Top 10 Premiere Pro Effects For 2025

Videos are cool, but you know what's even cooler? An edited video. And do you know what's even cooler than that? A well edited video. So that's why I'm here showing you 10 of the best effects to use in Adobe Premiere Pro.
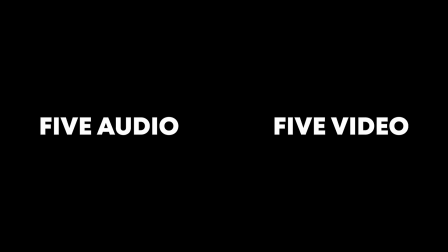0:23 5 audio, 5 video. Let's jump straight in. Number 1 is zoom. Zoom is so important. It's not crucial, you don't have to use it, but I think you should.
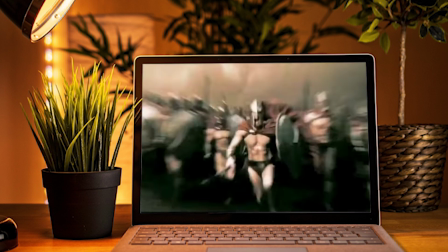0:36 And that is because zoom is a great way to spice up your shots, and quite easy to do as well.
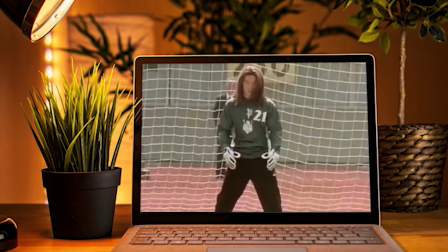0:42 If you want it for dramatic effect, it also works for that. But zoom is so good.
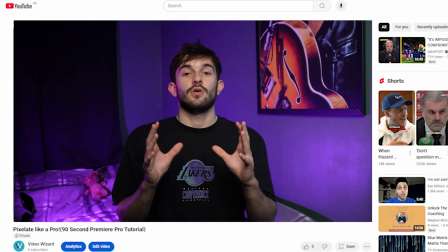0:47 If your video is just like this, especially if it's long form, it's gonna be boring. And the zoom pretty much prevents that. And it's already in every video. It's not even an effect really, it's pretty much pre-built in every video you have. And if you want to know how to use zoom, like everything I'll show you in this video, it will be down below in the description. Number 2 is denoise. It's boring. I can't get around that. Denoise is boring. All it does is get rid of background noise, but that is so important in making your videos sound good.
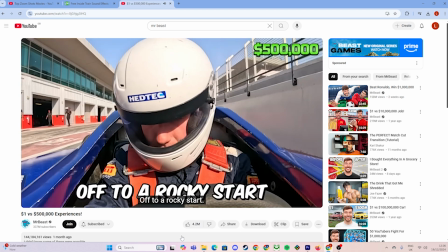1:21 You may not realize it, but having a good sounding video is so important for keeping retention. So just use denoise. Number 3 is Gaussian blur.
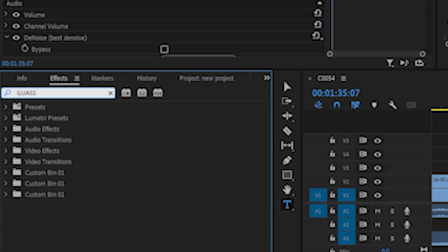1:34 Every single time I go to write this into Premiere Pro, I spell it wrong. But that has no effect on how good it is. On the surface, Gaussian blur seems like it's just a blur. But there is so much you can do with Gaussian blur. If you want to censor something, use Gaussian blur. If you want to defocus slightly, use Gaussian blur.
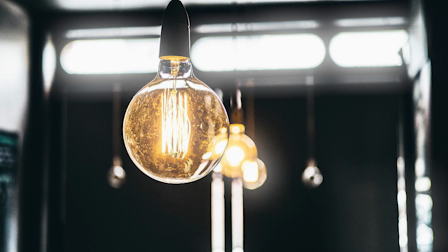1:56 If you want to make your lights glow that little bit more, use Gaussian blur.
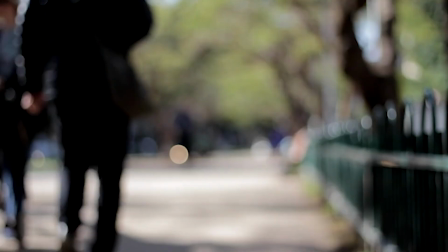2:01 It is such a cool effect, and there are so many ways to utilize it, so you should be using it. Number 4 is another boring one, okay? It's really simple. It's fade in and fade out, and it's so important for music. If your music just randomly starts, it's not good, it's not smooth, you need to be using fade in and fade out, okay? Number 5 is Ultra Key. And for one reason, it is on this list. But it's a cool reason, so you should use it. Green screen. Ultra Key is the effect you use to do green screen. I don't need to say any more. Green screen, Ultra Key. Go use it. Number 6 is surround reverb. This isn't necessary at all. I'm going to be straightforward with you.
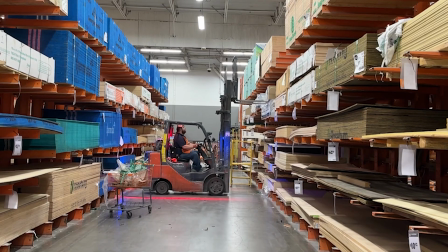2:53 It is not necessary. But it's cool, because if I want to sound like I'm in a large warehouse, I just do this. If I want to sound like I'm in a small warehouse, I just do this. In fact, I can make my voice sound like I'm anywhere, thanks to surround reverb. Number 7 is another simple one, but it's important, and it's dissolve.
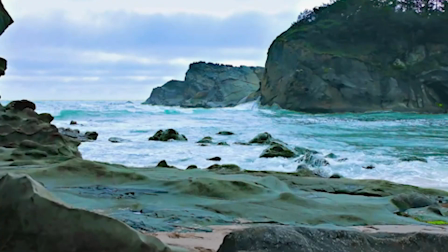3:18 Just make your transitions better. That's all it does. Dissolving from one shot to the next makes it look better and just that little bit more professional. But don't overdo it, because if you use dissolves too much, you're kind of going to seem like you're doing a school presentation kind of thing. You've seen the video. But don't underestimate the power of dissolve. Number 8 is gain. You should be using this.
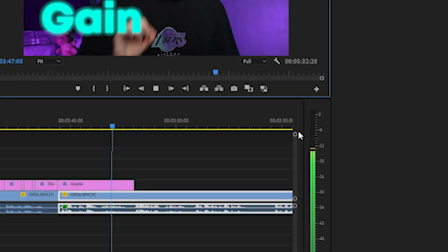3:47 Your gain on a video should be between 6 and 12 decibels. That's the perfect volume, and you adjust that through gain. So if you want to be really loud, or you want to be really quiet, you use gain. Number 9 is warp stabilizer. You probably won't need this.
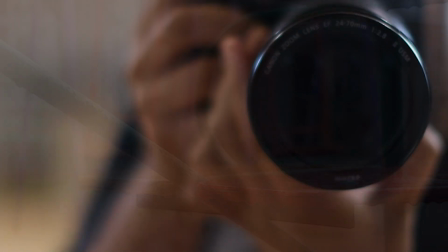4:07 If you're any good at cinematography or recording, or you just have a tripod, you're not going to need this effect.